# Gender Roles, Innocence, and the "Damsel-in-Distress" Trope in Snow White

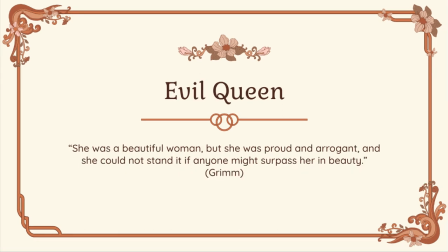And the description of the queen is that she was a beautiful woman, but she was proud and arrogant. The film goes into further detail.
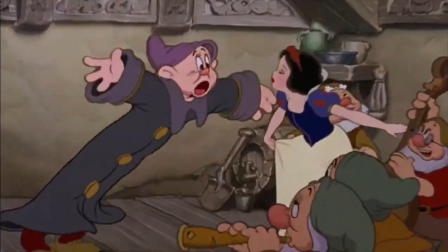The young and innocent Snow White wears bright and colorful clothes with a bow in her hair, and her voice is delicate and high-pitched.
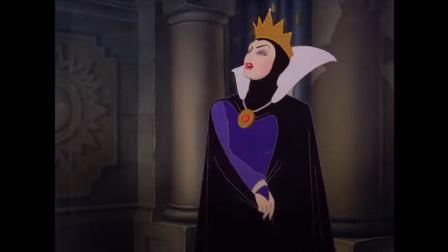The older and mature evil queen is a direct contrast with her dark purple dress, black cape, and stern, deeper voice.
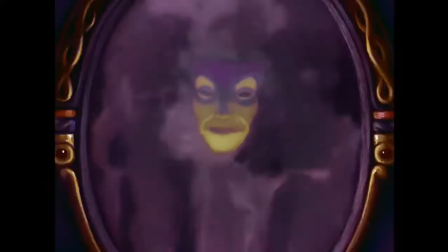This contrast is much deeper than just appearances. It's enhanced by the film's scenes and their sequence.
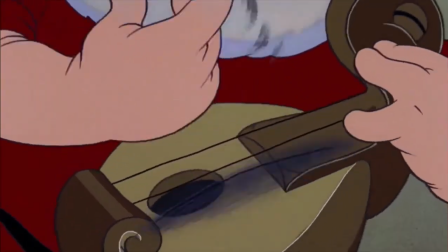The scene of Snow White and the dwarves dancing and singing together isn't in the tale. The scene is filled with bright colors, representing liveliness and excitement.
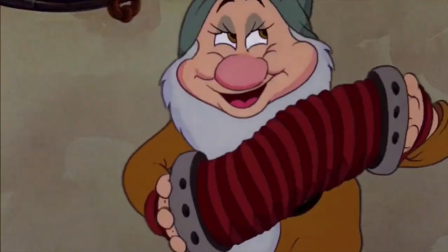It conveys Snow White's childlike playfulness and her budding friendship with the dwarves,
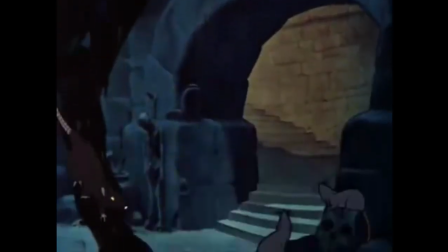which is completely contrasted by the very next scene of the evil queen disguising herself and brewing the poisoned apple.
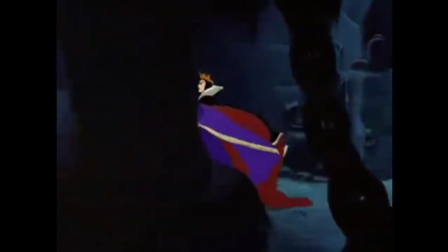The scene immediately shifts to a black outline of a castle, where the evil queen stands in a dark room consulting her magic mirror.
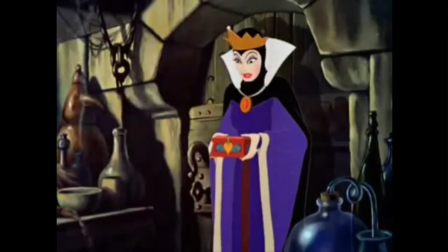As she goes down the staircase to her evil lair, there's even crows, cobwebs, skulls, and rats to emphasize the queen's villainous character.
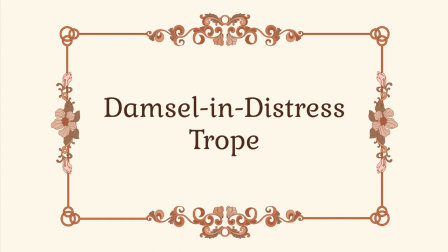Now let's look at the damsel-in-distress trope that's common in princess fairy tales, and is clearly present in this one.
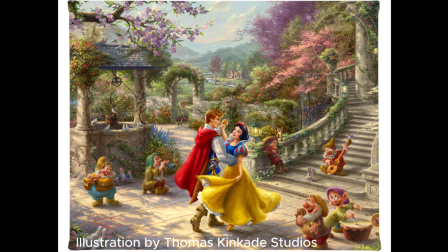In both the tale and the film, Snow White relies on the dwarves and the prince to achieve her happy ending. However, the scene of the queen's demise in the film and tale are different.
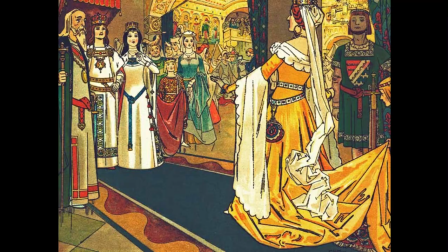In the Grimm's tale, the queen goes to Snow White's wedding where she was made to wear hot iron shoes and dance as she burned to death.
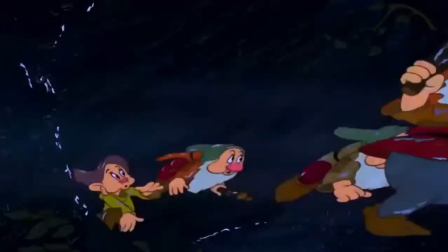In the film, the queen was chased up a mountain and off a cliff by the dwarves after poisoning Snow White.
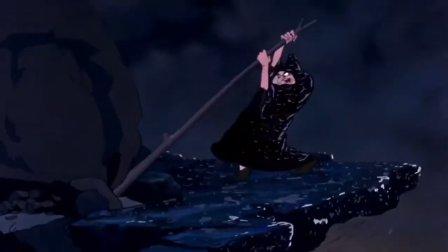The importance of this scene and its relation to the theme of innocence and the helpless damsel is that in the Grimm's version,
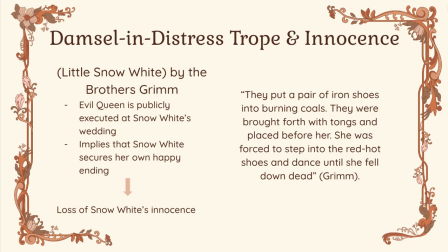Snow White implicitly orders the queen's death, marking her loss of innocence and departure from being a powerless young girl.
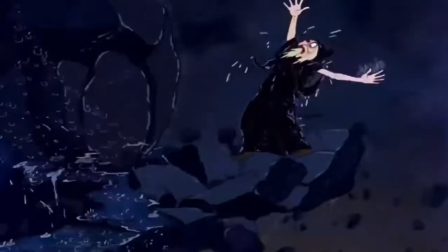Meanwhile, in the film, the queen falls off the cliff after being chased off by the dwarves.
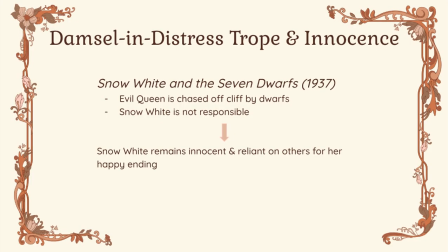In other words, Snow White retains her innocence and remains a damsel in distress, relying on men, the dwarves in this case, to assure her happy ending.
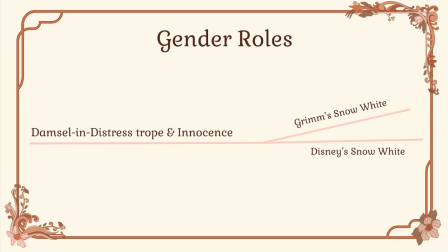In this way, Disney actually promotes more limited gender roles in comparison to Grimm, who imply that Snow White has some authority by the end of the story in ordering the death of the evil queen.
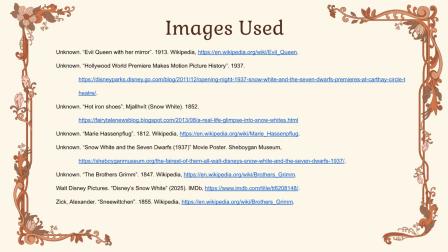Thanks for watching this video, and if you want to learn some more about the tale of Snow White, here's the list of sources I used.